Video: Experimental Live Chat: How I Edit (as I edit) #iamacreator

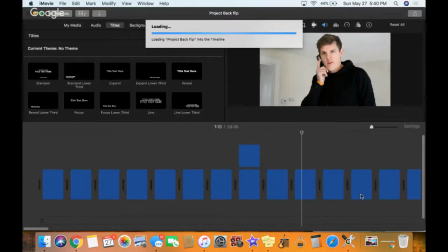(32:48) I think half of it, she doesn't want the acknowledgement because that would mean she would have to believe in herself.
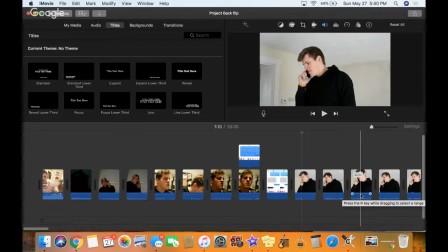(32:55) And I think part of it, she doesn't want to. And I love her for it. And I think if she could get past that, that would be a huge breakthrough for her. I'd love to see that happen.
All right, let's see if this is working now. Get my chat back on over here.
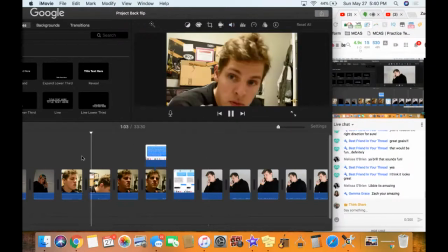(33:09)
Good. Whoopsies. All right, there we go. All right. So let's go to the beginning.
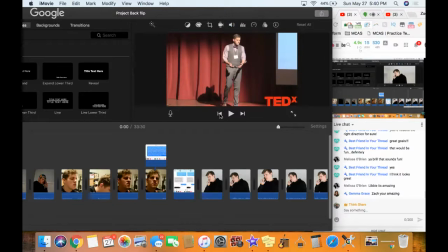(33:19)
All right, so this is my intro.
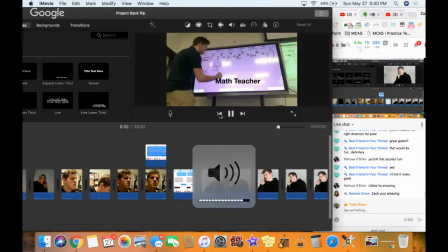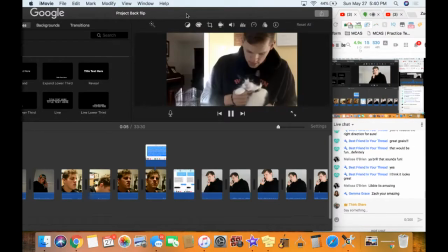(33:26)
Thank you, Gemma.
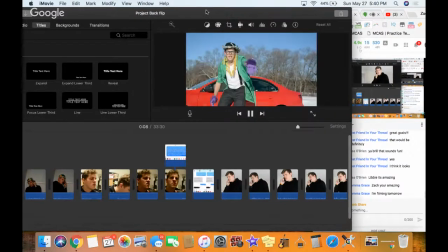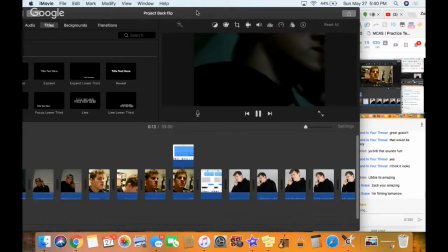(33:32) So I wanted to call because this week I wanted to learn how to do a backflip.
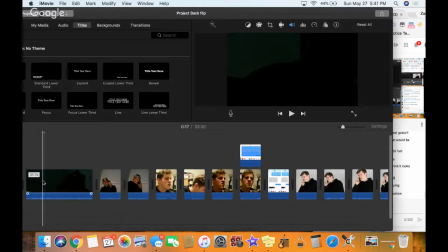(33:38)
So I'm thinking right there. That could be a good spot to cut right there, just because it kind of tells that.
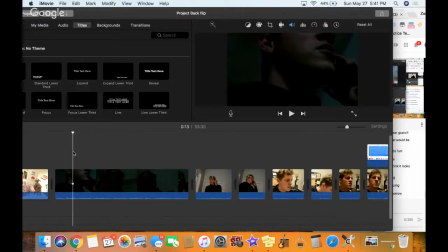(33:45)
That's like almost self-explanatory. So I'm on the phone. So I'm gonna break it right there, and then let's see if this next part's interesting.
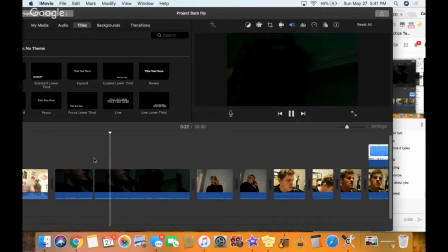(34:00) And I was thinking to myself, I wonder if the gym that you go to, if they would be interested in helping me learn how to do it, and or I would show like a 5-day learning how to do a backflip,
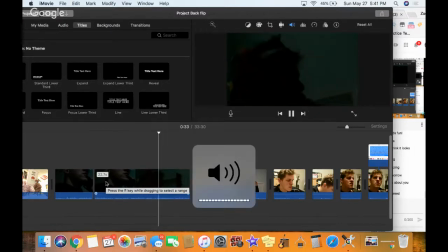(34:14) and I would be making a video that I don't know if they could put on the website or something.
Or all right, so I'm thinking if I'm a viewer, I'm trying to watch this dude do a backflip and see how he came to it, but all it takes is starting with the conversation of saying to someone,
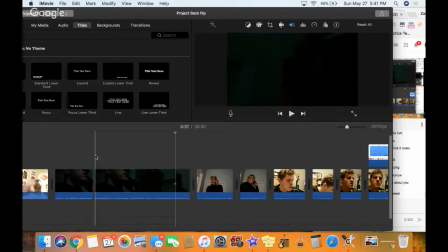(34:31) I want to learn to do backflip this week.
I don't know that this is important or anyone cares about that.
So, and I was thinking to myself, I wonder if the gym that you go to, if they would be interested in helping me learn how to do it.
I think right there, that's solid right there. I think this whole part's going to be extra.
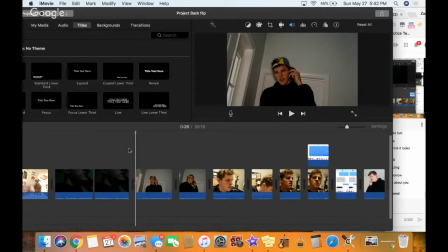(34:50)
So I'm just going to cut it. I think if I'm going to get this done today and I'm going to get this off my plate, like I just want to be done with it. I think I need to make like hard decisions like that and not try to hold on to stuff.
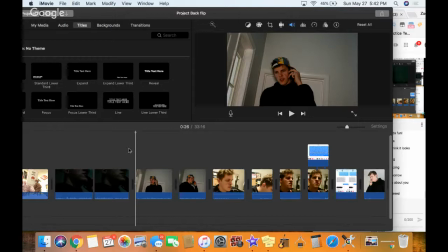(35:03)
If it tells the story, it tells the story. Like I just got to be cutthroat with this or else I'm never going to get it done.
I'm thinking I probably don't need anything cushy as long as I have one or two people spotting me.
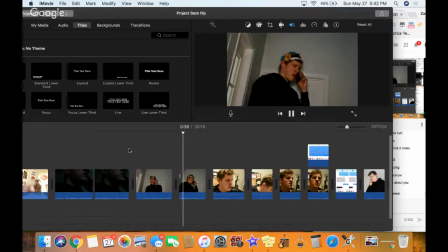(35:19) Of all the trainers or personnel there, who do you think would be the best?
All right, I think those two are solid just because a lot of people are probably thinking to themselves, all right, I bet there's going to be a lot of people that are interested in seeing how other people do backflips.
Like when I was looking it up, I was looking for
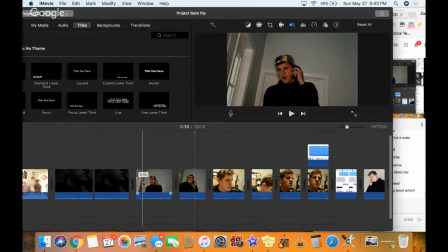(35:39) other people that had videos of how they did it. And a lot of people like started off with a little mattress in their backyard and just started doing it.
And like right there, I'm addressing that same concern a lot of other people have.
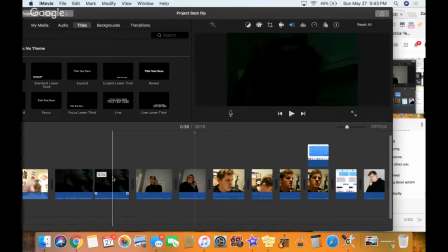(35:53)
This part right here, I'm addressing the concern a lot of people are probably having. I'm going to adjust the light on these.
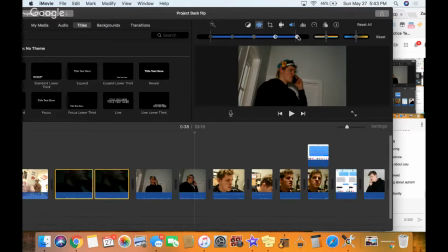(35:59)
I think a lot of people might even get stuck with just the idea of
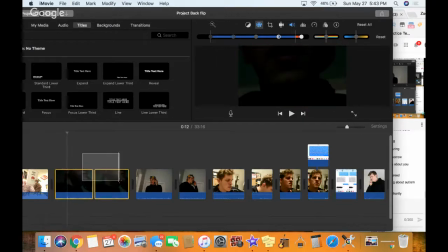(36:04)
like they might not feel like talking to someone on the phone is gonna like they might forget that's all it takes to start. So I want to include that. I think this is good. 6, 8. It's a little long. Maybe I'll cut it later, but this is kind of funny.
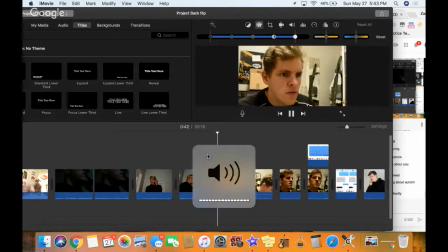(36:22) I'm looking for the manager at the gym here.
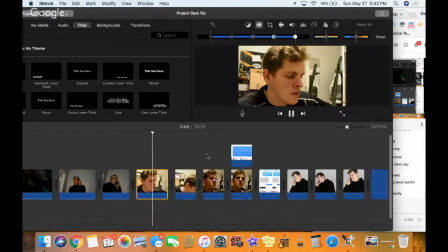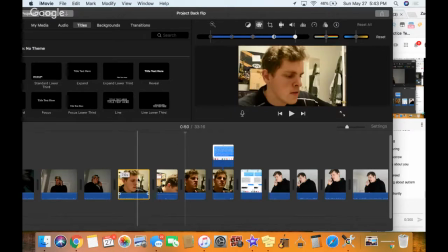(36:31) So that was a true story. I called the number that was on the Instagram page and they said I had the wrong number. Jimmy here.
.5 seconds, it matters.
You have the wrong number.
Whoopsies.
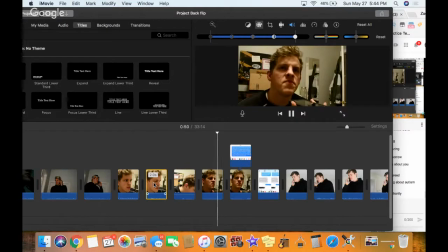(36:50) Called more people.